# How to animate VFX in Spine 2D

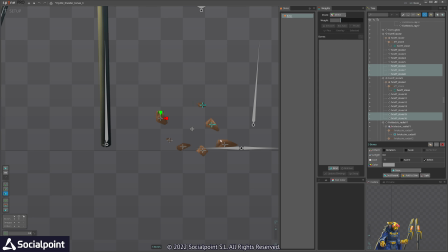And to achieve that, you need to disable rotation and scale inheritance.
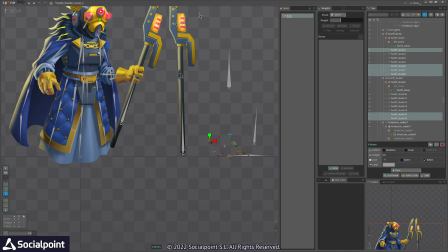Or at least scale it inheritance. Let's see what we have more here.
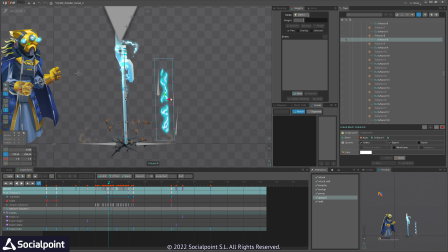So this is VFX sparkling that goes up. We have 2 of them. One continues, the other with some delay, and that adds some charge over the stuff.
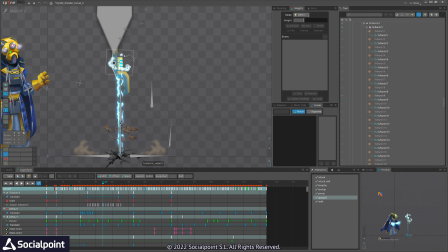And at the end we have another charge, which is nothing interesting.
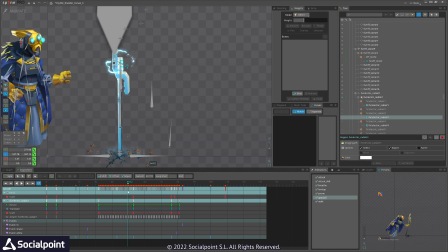That builds up. We have also smoke here. If you are using this kind of sequence, make sure if it is symmetric, you cut one portion of it and duplicate in spine.
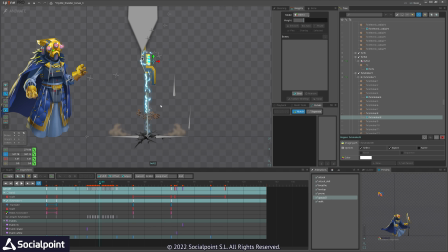This way you will save some space. Great. Now let's see what we have with hands, with the character.
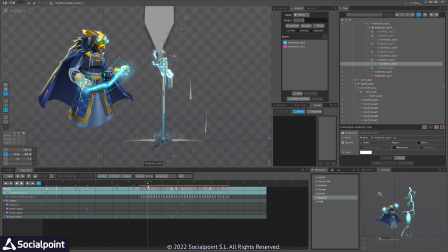We have another animation introduced. This is bound to two bones, those ones.
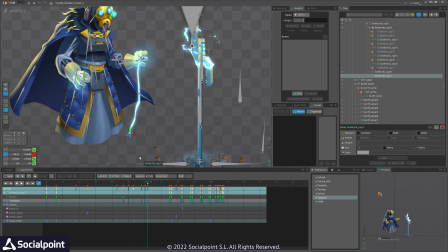And wherever you move them, they will just continue their animation, just following that bone.
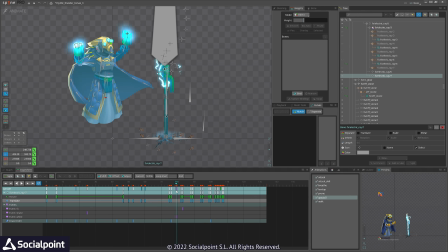So this way I am generating charge between the hands, and there is some glow, which is super small image.
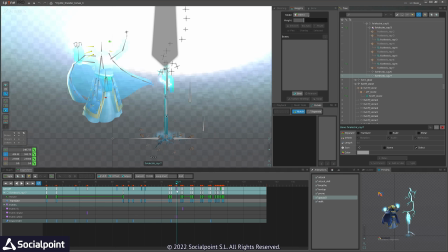And yeah, we have that lightning bolt coming out.
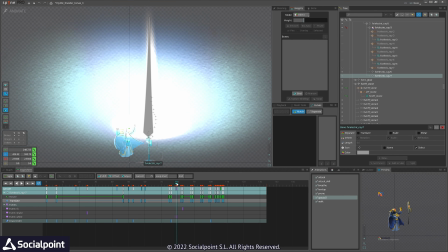We introduce a charge, a glow here to show the power of the lightning, and then it fades out.
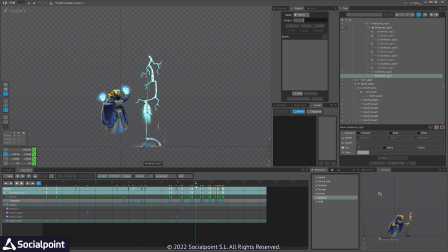We see the lightning. It does remain still because most of the time lightning bolts remain still. They don't like move like electricity. So, but at the end it fades out.
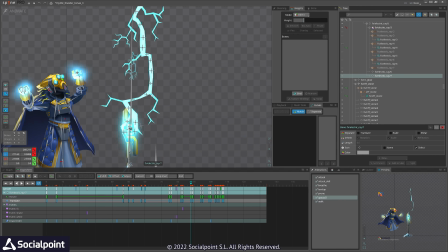You can see the parts of it, like branches, are fading out first,
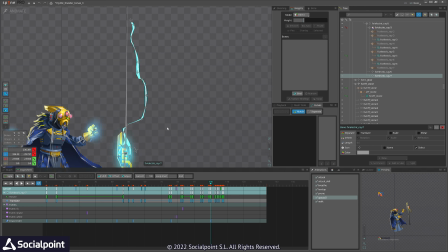and then the core will again fade out with animation. This is achieved by scaling those little bones, so there is no sequence here, which again saves a lot of space.
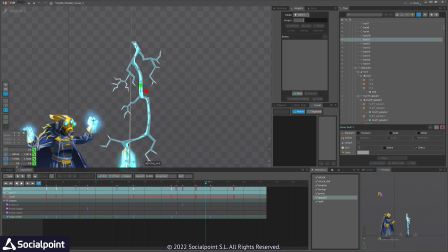So we have that bolt and we have bones across of it, and yeah,
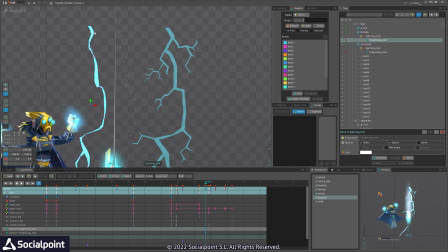we are basically using same image, just meshing out the unnecessary parts.
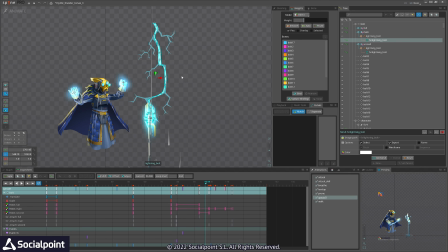So to see more on this lightning, I have made another video explaining how to make lightnings. We'll share it on the screen. Great. What else we have here?
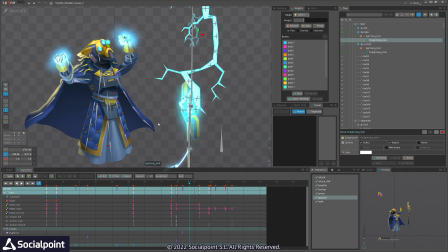And we have the same charge that was on the hands that jumps on here.
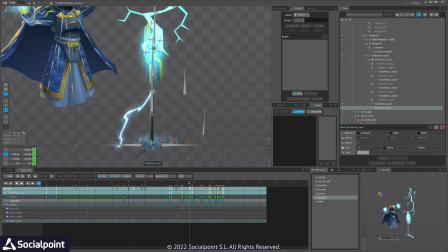So you can see I again can move it, and it jumps here and there, and so yeah, it adds a nice touch on the ground.
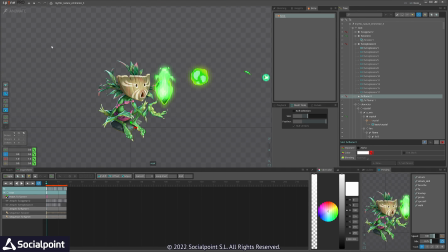Cool. We have this nature character, and we have core sequence.
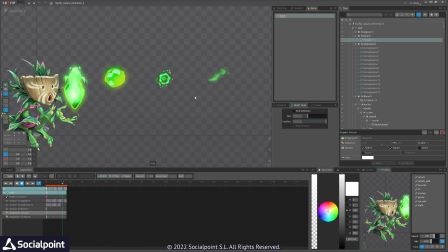This one, we have some appearing animation here, and we have another explosion, and we have fire.
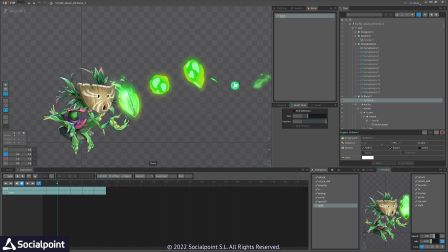This fire is being used here on this crystal, and this core is being used again behind that crystal. You can see it is deformed, but it is the same, this sphere.
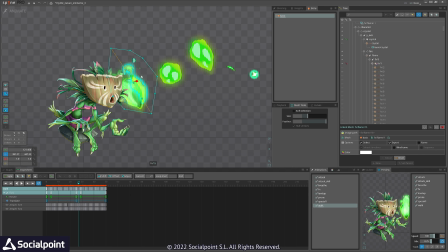So we have it moving here. To achieve this complex fire animation, I have changed the color, blending mode, the sorting layer, and with that I can make it a complex and random fire.
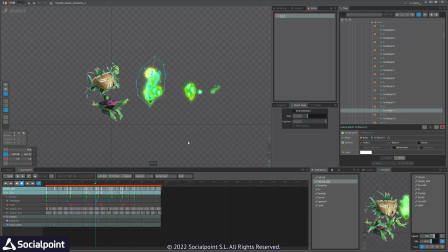So yeah, let's see what animations we have. We are reusing our core. It comes out of the crystal and he just drinks it.
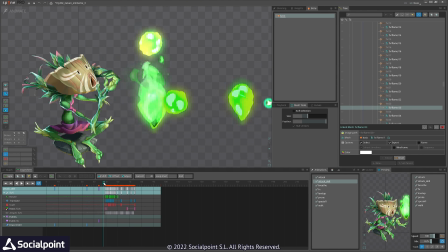We again using this fire animation to show how it ends up in his mouth.
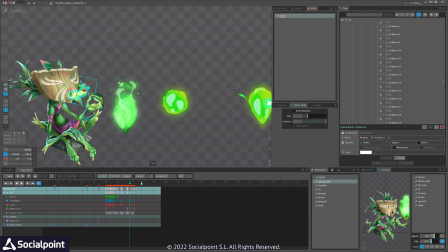A lot of reusing. We have sparkles.
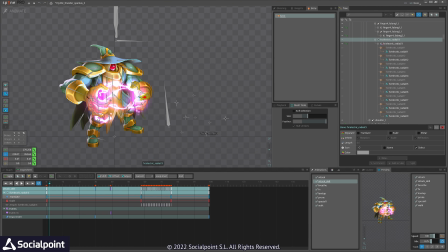Similarly, I have animated the electric charges. I have bound these charges between the hands, so wherever they move, charges are going there.